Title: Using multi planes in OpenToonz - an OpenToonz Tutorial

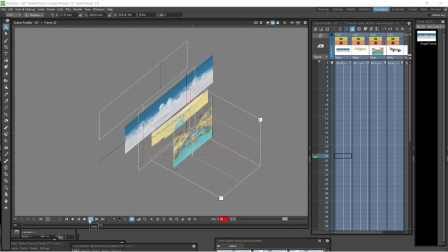4:03 as the camera moves in
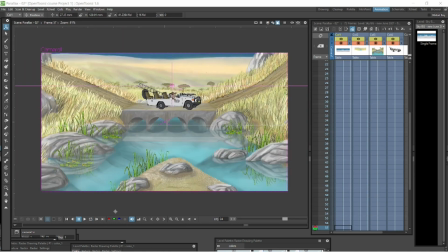4:05 the backgrounds are moving back and we haven't done anything else we haven't played with the scale.
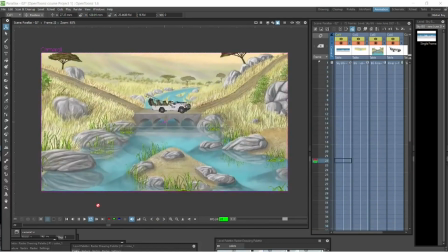4:14 We haven't zoomed the camera in scale. We haven't played with anything else.
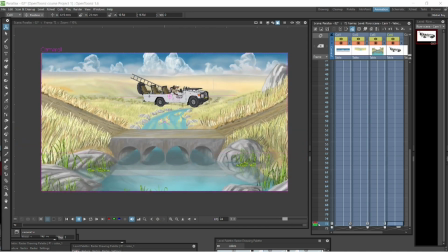4:19 We're just using the Z factor here. So that's quite a cool feature of OpenTunes that it has this multi-plane camera effect.
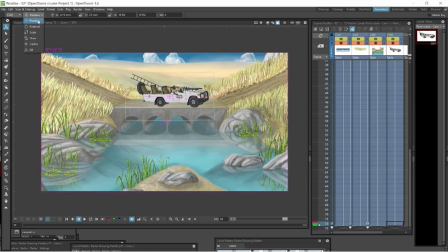4:28 So if you think of it like those old cameras that had, those old Disney cameras that had all those levels,
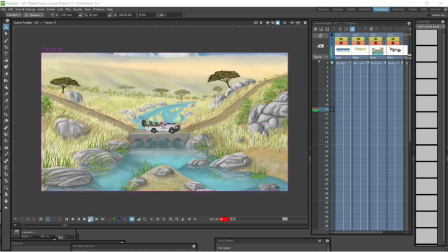4:36 and guys would climb to the top of the ladder to manipulate them. That's all we're doing here.
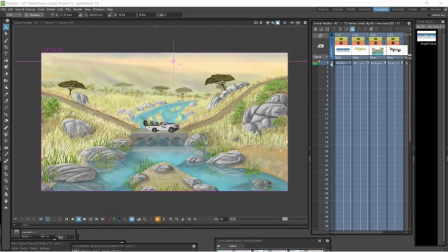4:41 We're just playing with the distance of these levels from the camera and we're actually
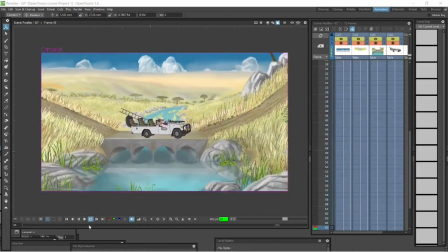4:46 playing with the camera itself so that we can track the camera through the scene as well, which we'll do right at the end.
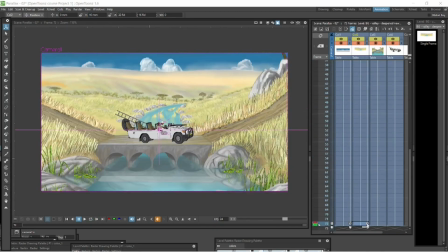4:54 So the camera's coming in on the scene and the background layers are also moving out on the scene.
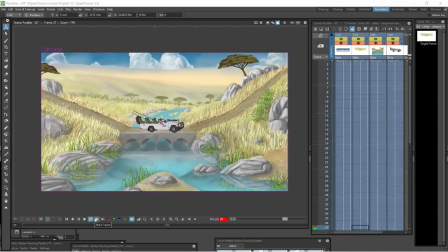5:02 We can play with us and And we can also use our X and Y values to move these around.
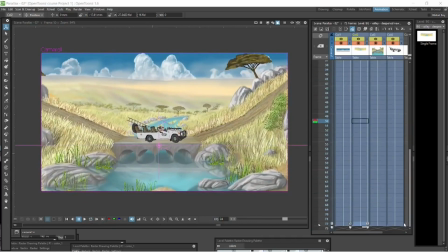5:09 Eventually, you might get a nice feeling of depth doing it this way.
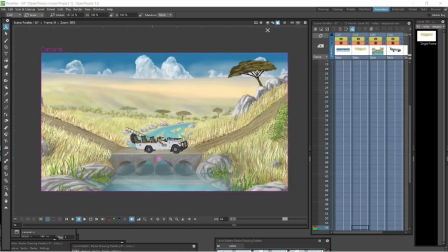5:12 So let's just go back to our 3D view and have a look and play it out.
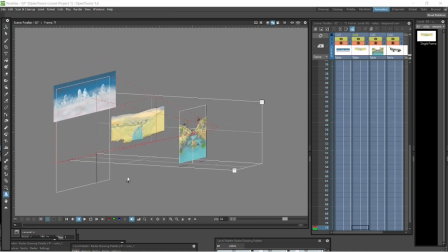5:20 And there, everything is moving outwards or backwards. So I'm going to introduce an object here.
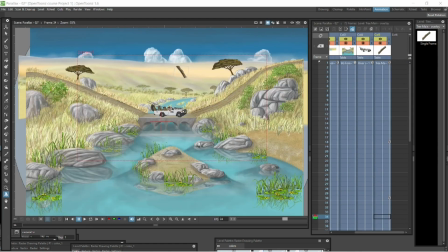5:28 It's a stick from one of the scenes. I think it's from the tree. and I've started to animate it in a kind
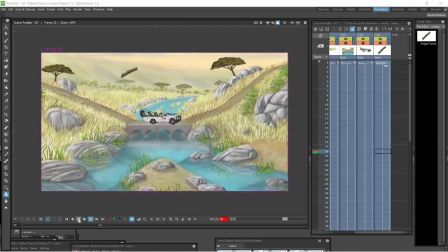5:35 of a boomerang way where it's going towards the vehicle and then coming back
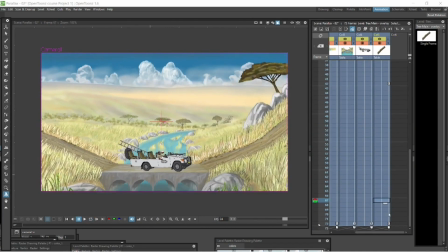5:40 and let's click back into the 3D viewer and see the stick
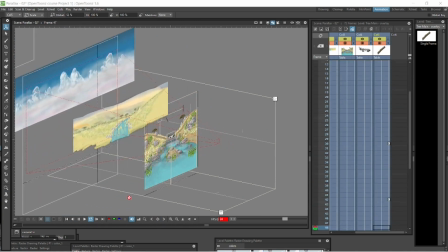5:45 there it goes and you can actually see it going from the front through
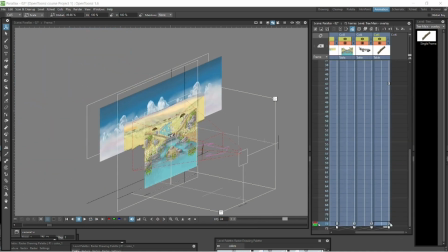5:51 the foreground level towards the background level and then back again
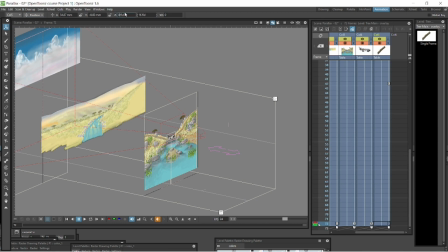5:56 now if we want to play with it its position in between with the control button down we can go and move it in and out on the screen or we can go and fill in the actual Z distances at the top there either way you can see that that arrow turns green when the Z axis
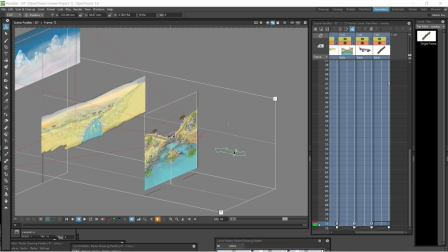6:16 is in play and you have your control down and we can do the same with
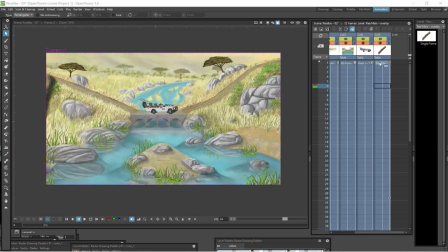6:22 all of these levels so the vehicle is on the same plane as as a
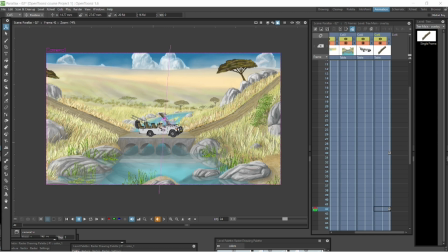6:27 foreground here and the stick is coming in front of
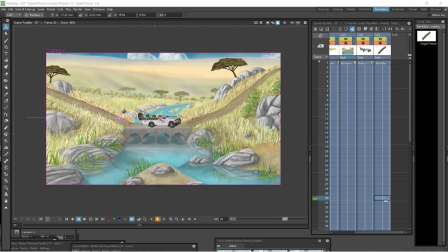6:32 the foreground but eventually it gets to a point where it's behind the the foreground and that's the point it crosses there and then it can go behind that vehicle or can go behind the foreground and then come back which is pretty cool because we're only doing this by using the z the depth
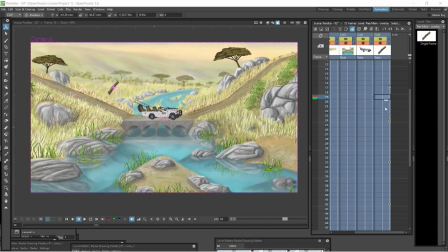6:49 of the z field which is pretty cool we're not reshuffling any of this on our
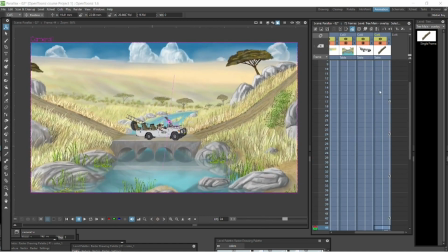6:53 x sheet etc etc we're just playing with the z-axis here which
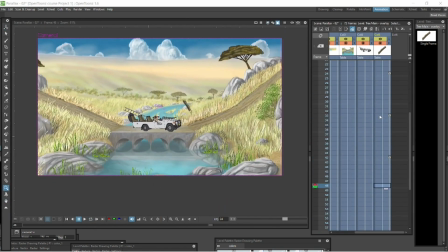6:58 is pretty cool so we can go through this and we can go and increase and decrease the z factor it needs to at some point come in front of this foreground here we can finesse it and play with it
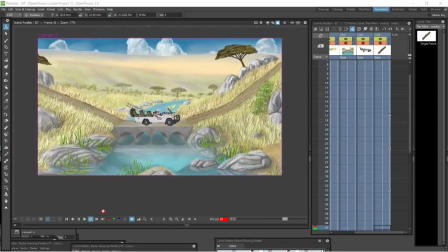7:12 so that it goes behind the vehicle and then comes comes
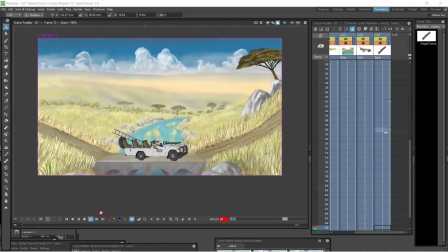7:18 back and goes in front of the foreground i just think this is such a cool
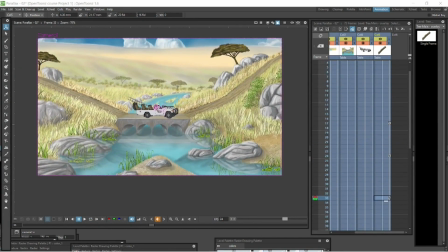7:22 part of open tunes that that i don't really use enough of but
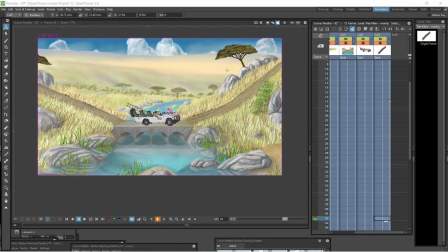7:27 i certainly will be using in in a scene in my course now once again we can just go and with the control button down we can just go and push in and out and it will move it in its z-axis very cool so we've we've almost got this thing going around like
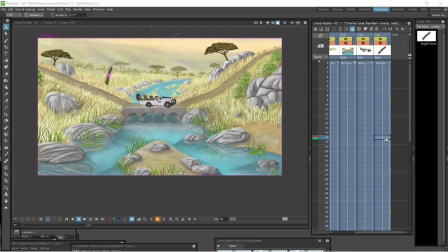7:46 a We're just going to put some rotation keys on this as well, so that it actually tumbles on the stick.
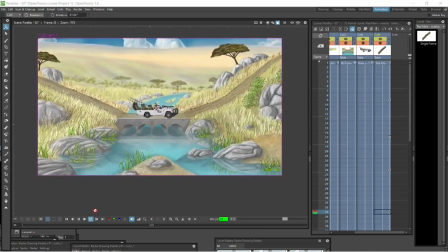7:54 Make it look more realistic. That's pretty cool.